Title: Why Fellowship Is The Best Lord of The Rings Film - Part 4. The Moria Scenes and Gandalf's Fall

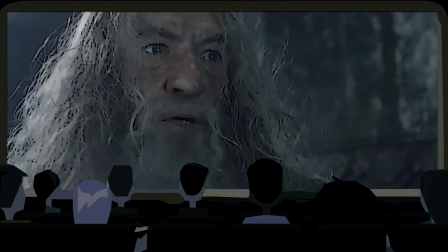They hear more orcs coming, and so Gandalf orders them to the bridge of Khazad-dûm. The great realm of the dwarf city of Dwarodelf is a very impressive miniature, or bigature.
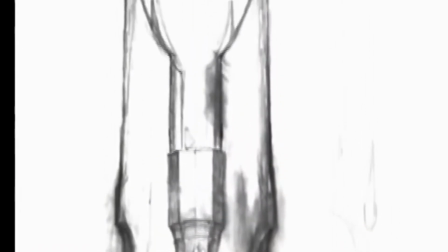Lord of the Rings utilized this technique very effectively and developed it and perfected it.
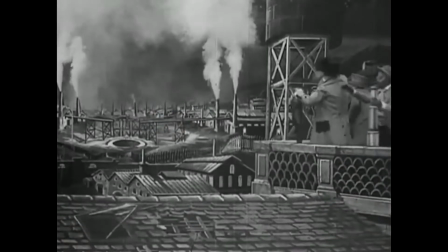However, this has been around during the first days of filmmaking, and it probably has some origin with Georges Méliès,
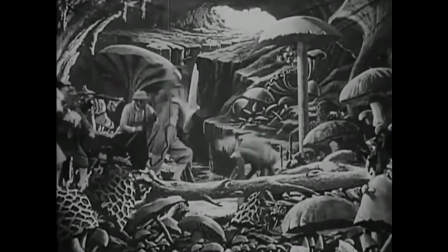who was one of the first filmmakers to experiment with fantasy and magic inside of film.
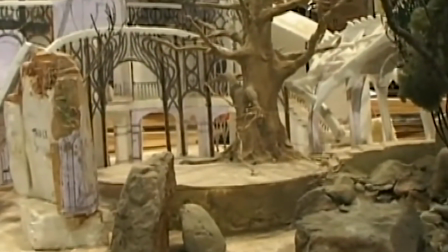So the filmmakers like to call these bigatures, but essentially they are just large miniatures that are extremely detailed.
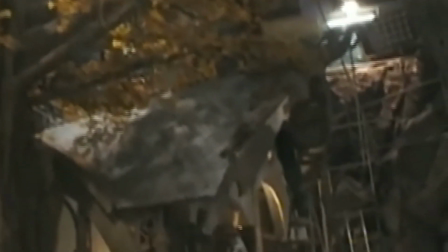The entire trilogy is designed this way, and it really adds more realism to these shots.
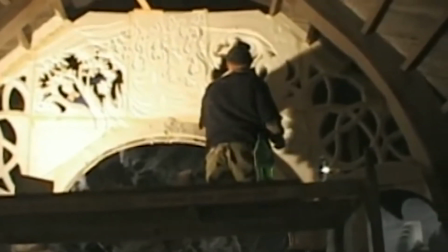However, when the filmmakers upgraded these films to 4K, they had to go back and touch up some of these effects since they were now being screened in much more detail. One
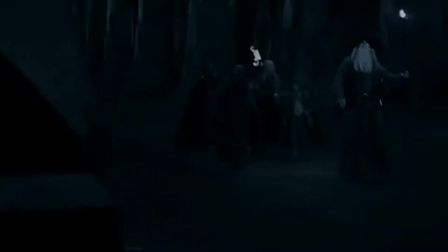example of this is blurring out the faces of the stunts that played the hobbits.
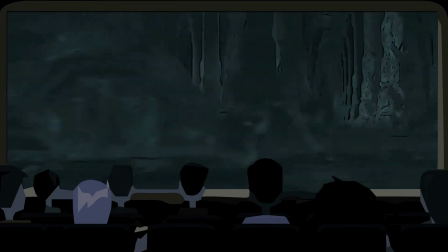So they run through the Great Hall, and this is a terrific series of shots since it builds up tension, since the orcs increase in amount.
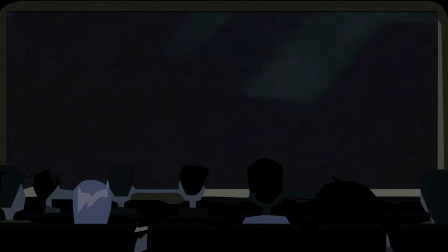This is also a good example of using primitive CGI. By keeping the creatures in darkness, we are able to sell the realism more.
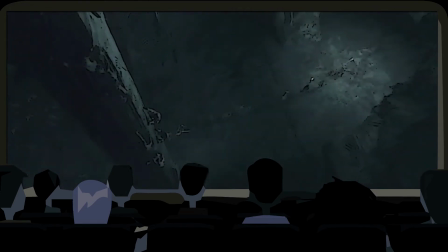Weta Digital is a VFX and SFX company that did Lord of the Rings, Avatar, and no, The Hobbit is not part of this world.
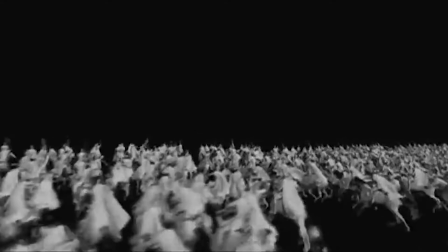I refuse to acknowledge its existence. I believe they invented the program called Massive, which simulates all these CGI characters and big battle sequences.
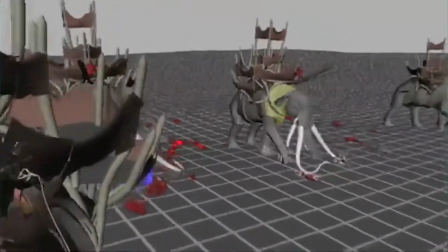Before, all of these characters would need to be animated manually, frame by frame essentially.
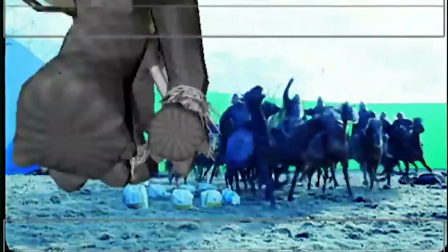And so filmmakers would need to get a lot of extras or employ an army or spend a lot of money.
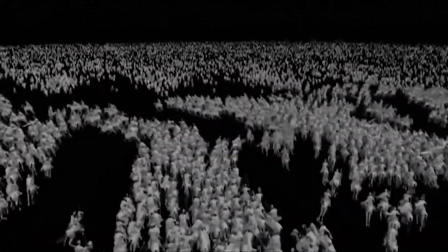Now, the characters could react independently with specific movements being decided ahead of time.
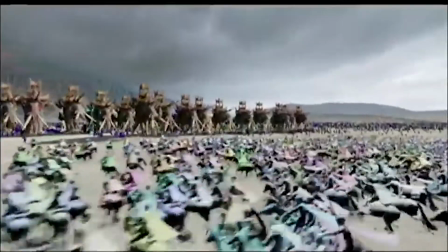They would program them to fight, fly, or die inside the simulation.
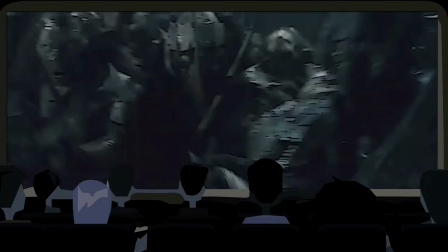The Fellowship is cornered and we arrive to a mini crisis in the scene. Weta also displays these excellent makeup and prosthetics.
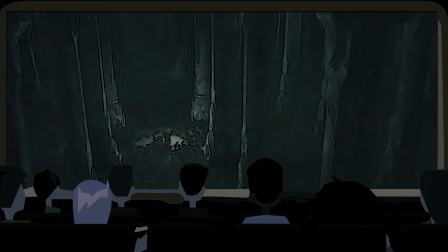This company basically built its entire portfolio on this film, by the way. And so the rising action is suddenly interrupted by a more horrifying complication,
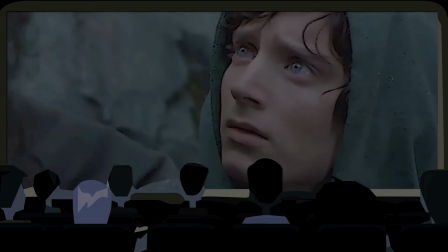and this is clearly expressed through Gandalf giving payoff to the previous foreshadowing that he must be tested against his most powerful enemy or foe.
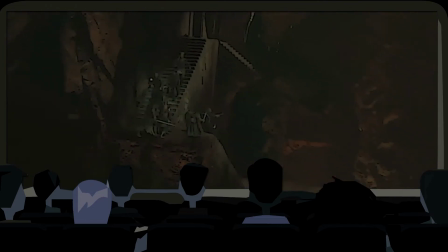The staircase scene, as I'm gonna call it, along with the next scene at the bridge, is probably one of the best examples of building tension in cinema.
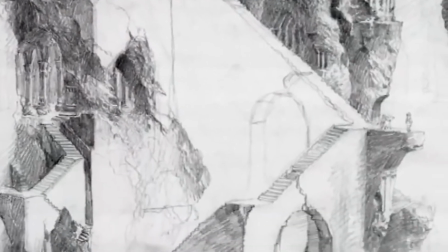These models and sets are so impressive and detailed,
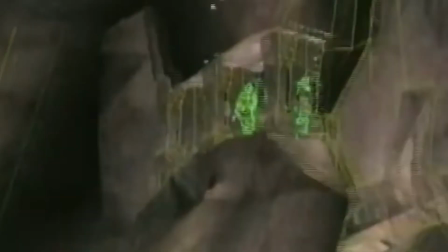along with the music and shot choices really makes this a very gripping scene the first time you see it.
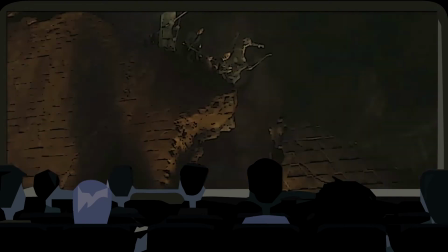So they arrive to their first challenge. Legolas jumps off first, thereby showing us the physical strength of the elves.
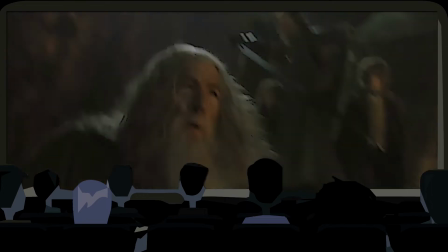The film raises the stakes with the arrival of the orcs firing arrows at them.
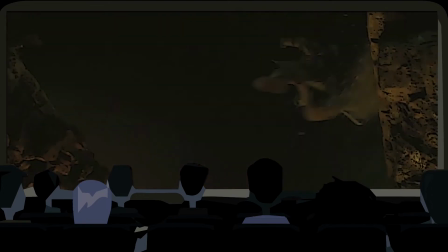Gimli adds some comic relief with his arrogance and interaction with Legolas,
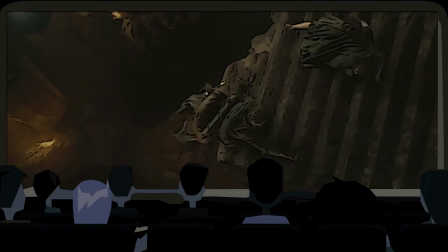and the film raises the stakes once more by enlarging the separation in the staircase, leaving Frodo and Aragorn trapped.
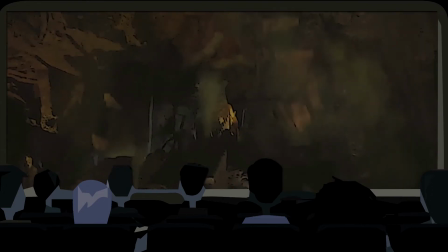The Balrog creates a reversal, thereby portraying one of the major themes in Lord of the Rings in such a subtle way that it almost gets unnoticed.
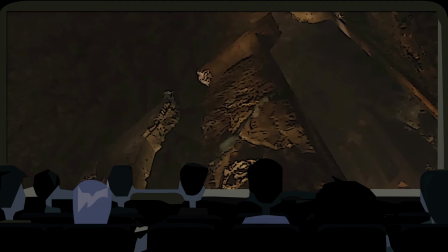This will be something we can discuss in Return of the King if we ever get there, but the basic idea here is that only evil can undo evil.
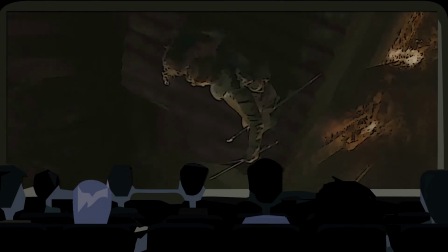This is one of the founding philosophies of Lord of the Rings and stems from Tolkien's experiences with war.
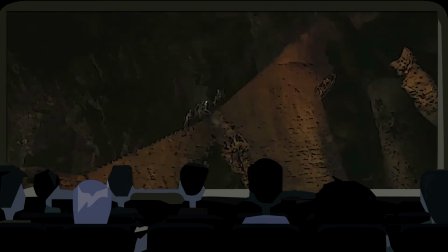The Balrog here causes the staircase to sway,
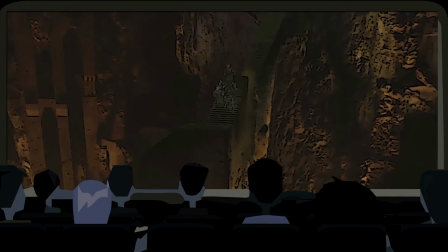reuniting Aragorn and Frodo with the rest of the clan, evil undoing evil and creating good.
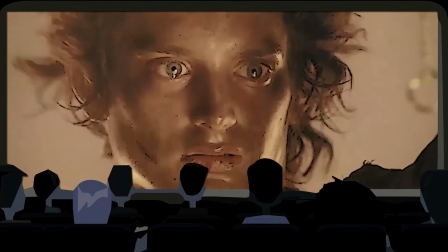This philosophy happens at the climax of Return of the King when Frodo fails on his quest
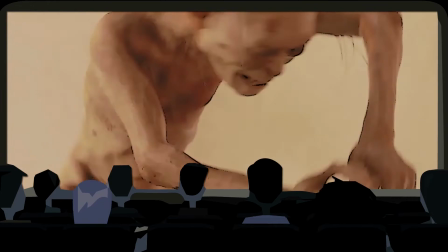to throw the ring into Mount Doom and fights with Gollum to claim power over it.
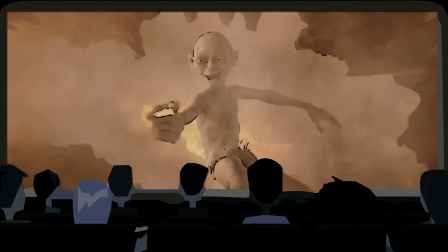The ring's own evil nature led to its downfall. Back to the Fellowship.
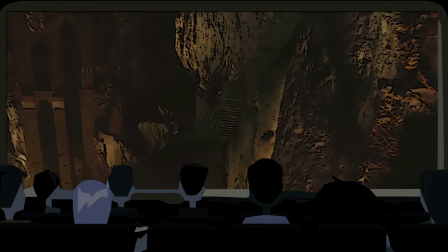The action dies off slightly with the gang descending the staircase, Howard Shore upstaging everyone with his epic score,
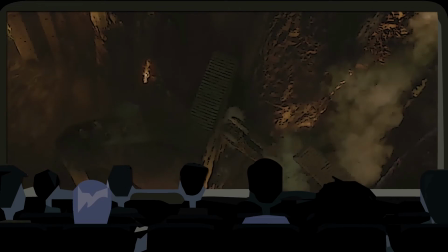again the interplay of light and dark, only for Gandalf to come face to face with the Balrog.
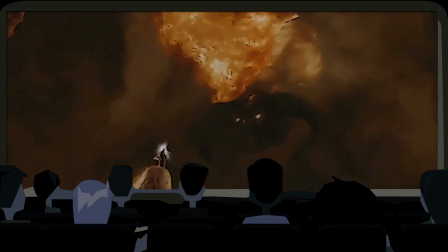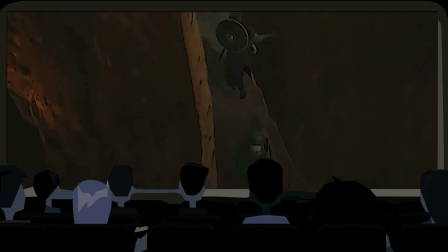The gang crosses the bridge, and this is great CGI that still holds up to this day, and I actually never knew that the Fellowship here was also CGI'd. This forces Gandalf to hold his ground and face off with the Balrog.